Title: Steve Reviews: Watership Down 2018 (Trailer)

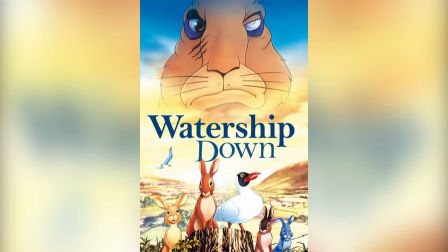[0:01]
So I'm sure a lot of you have seen the classic film, Watership Down. And if you haven't seen it, well, I'm sure nearly all of you would have at least heard about it.
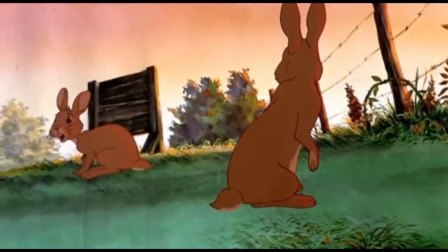[0:08]
You know, the animated film released in 1978, which had a lot of controversy surrounding it on the account of its U rating,
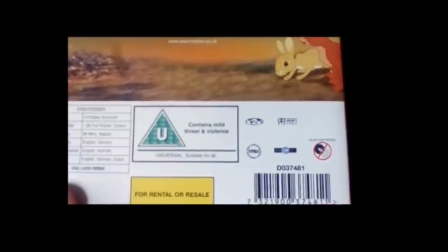[0:16]
which means suitable for all ages, despite, you know, featuring numerous scenes of cute little bunny rabbits being ripped to shreds,
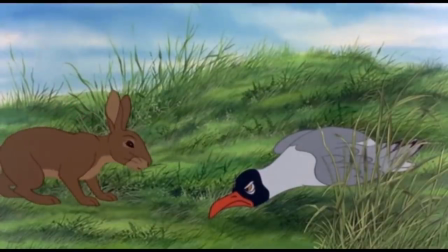[0:23]
and even a swearing seagull.
Piss off!
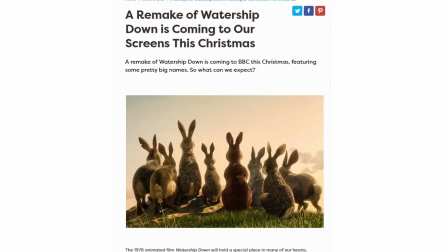[0:26]
Well, it had been announced that the BBC would be doing a remake of this classic film, and a few days ago we got a glance at it with a short trailer they released.
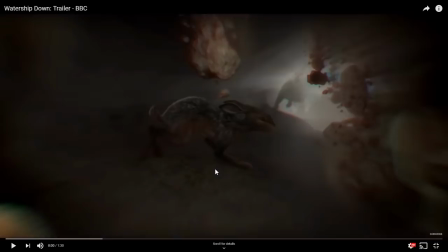[0:34]
So, let's have a look, shall we?
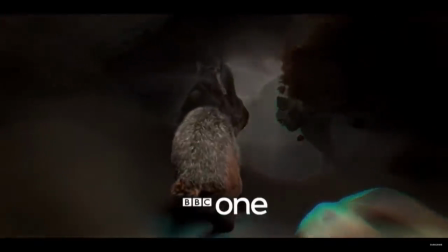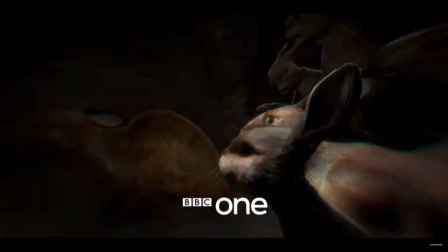[0:45]
Okay, so the opening shot looks interesting.
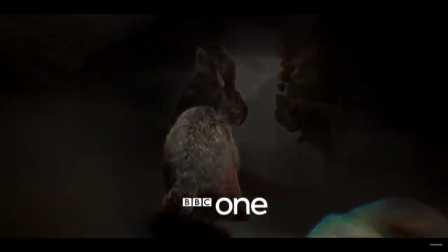[0:48]
I'm assuming this is the scene where Fiver starts to hallucinate about the warren being filled in, and we're seeing all the other rabbits trying to escape.
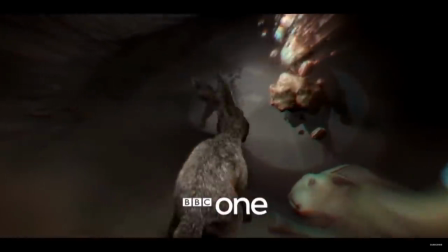[0:56]
So at least we're going to get some fresh childhood trauma, which is actually good.
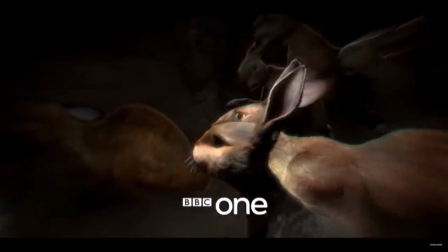[1:01]
I mean, you can't do a Watership Down remake if you're not going to put in a good dose of child trauma.
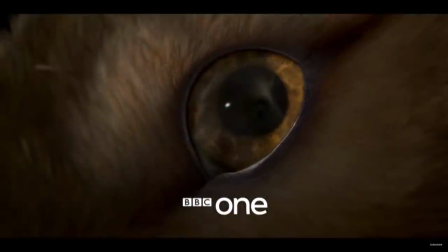[1:06] Mommy! Fiver, you're having another one of your nightmares, brother.
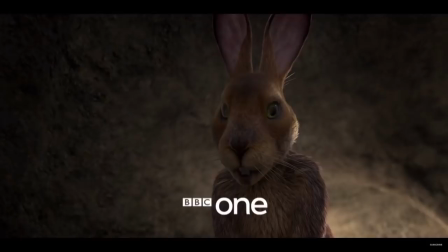[1:13]
Whoa, that doesn't look very good at all. I mean, first up, his body and head look completely different in CGI quality.
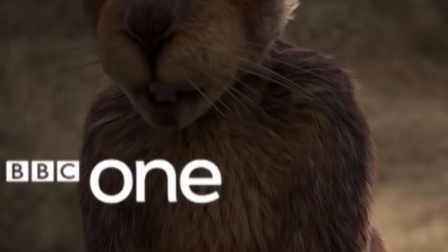[1:21]
The body looks fine, the fur is nicely detailed, but the head just looks like it's been stuck on from another model entirely.
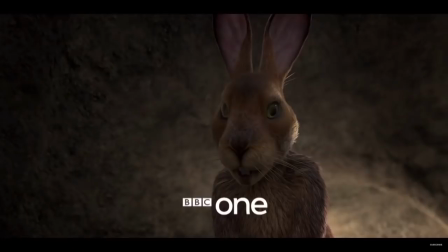[1:30]
Or it just hasn't been rendered yet. The fur is nowhere near as detailed as the body, and it looks blotchy in colour. And those eyes look so derpy. They're not even focused on the same point.
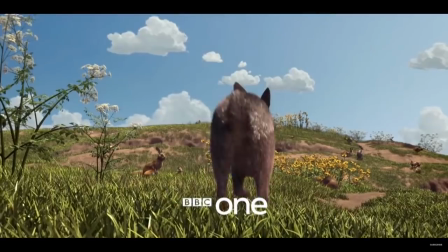[1:47]
Let's keep looking.
Hazel, you have to believe me.
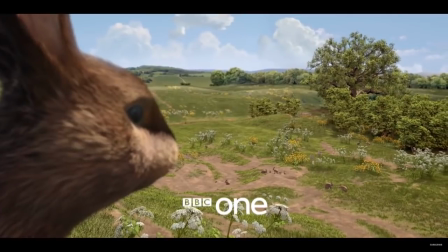[1:52] Something will come to this place.
Okay, so the backgrounds do look fairly well detailed, but the colouring just seems a little too saturated. It looks a little too green and cartoony, which really makes the darker toned rabbits pop out from it.
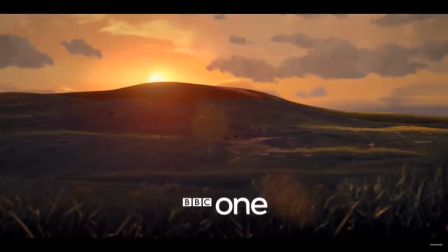[2:08] We'll come to this place. We can.
Though this shot does look really nice.
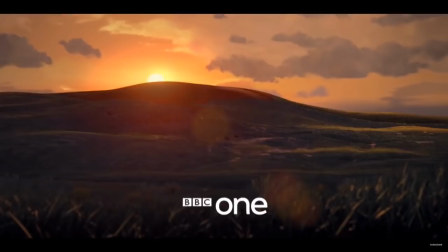[2:13]
Probably because the colours have been brought down to a more natural level.
We can leave now, or we can be destroyed with it.
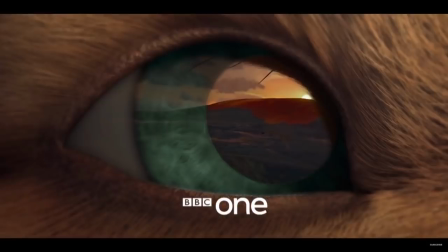[2:21]
Okay, and this is a clear replica of the scene where Fiver starts envisioning the blood running down the hills. Which again, I'm happy to see them include, but it does look a little lackluster.
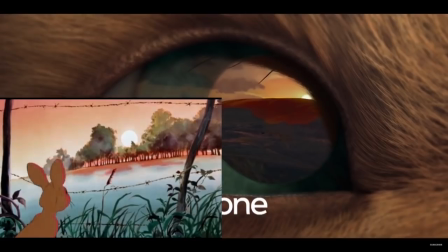[2:33]
Especially when you compare it to the original animation.
We can be destroyed with it.
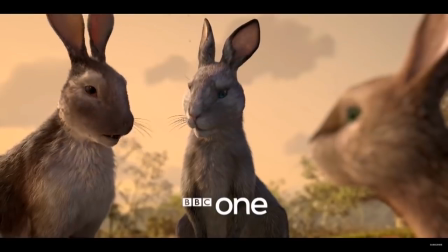[2:39] Good heavens. I mean, good gracious. We're in.
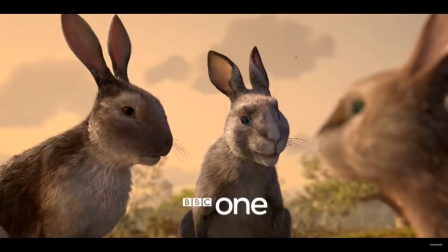[2:44]
Ah, that didn't seem very funny. And that's the joke they cherry-picked for the trailer.
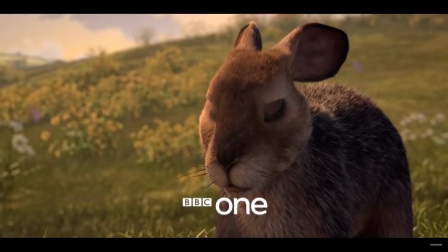[2:51]
And I hate the way it awkwardly jump-cuts to Fiverr's sign in order to emphasise the joke. It kinda just makes it feel forced, and that exaggerated facial expression from this rabbit,
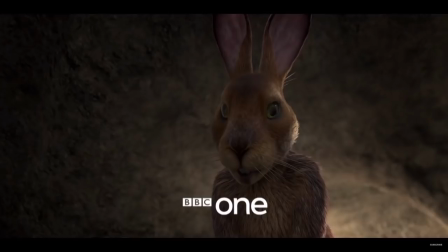[3:04]
compared to the other facial expressions which have been pretty neutral in the trailer so far, it just really doesn't seem to fit with the Watership Down vibe.
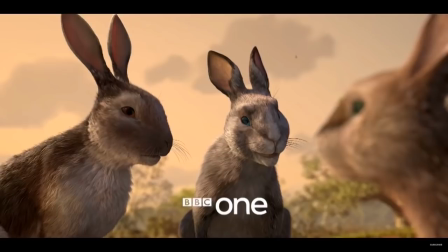[3:13]
Really hope they don't try and make this a comedy filled with quick whips and forced punchlines.
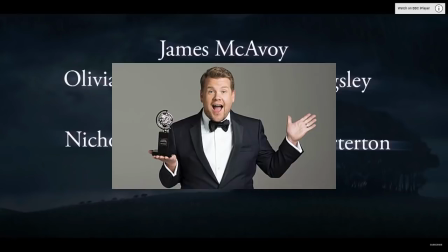[3:22]
Voice cast looks fine, I guess. I'm just glad that it hasn't got James Corden in it, who seems to be cast in almost everything these days.
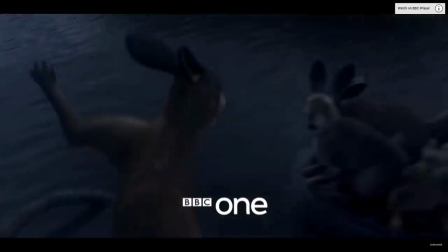[3:29] All the world will be your enemy. And when they catch you, they will kill you.
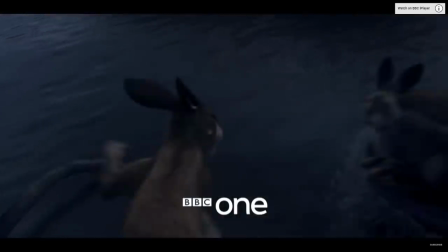[3:38] But first, they must catch you. Everyone run!
Okay, I'm liking how they're including the iconic line that we hear at the beginning of the original film.
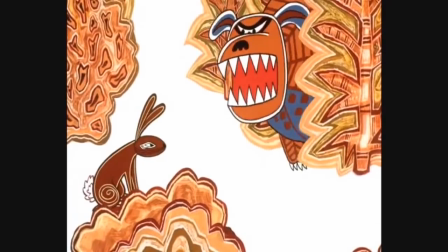[3:48] All the world will be your enemy. And whenever they catch you, they will kill you.
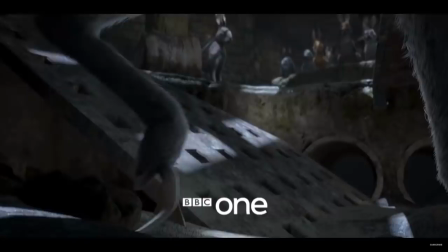[3:55] But first, they must catch you.
I have no idea who this raptor claw belongs to.
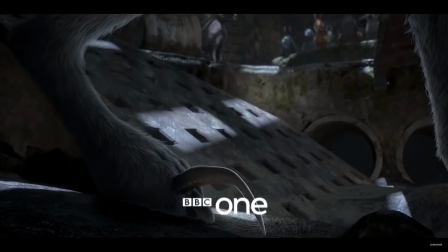[4:01]
Might be Woundwort, but I swear in the original he never had this feature.
You have fought so hard to earn your freedom.
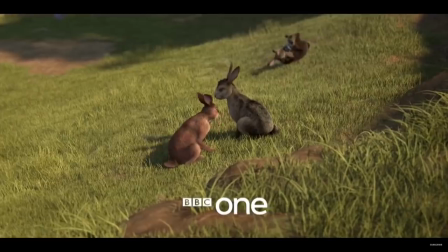[4:08] But now...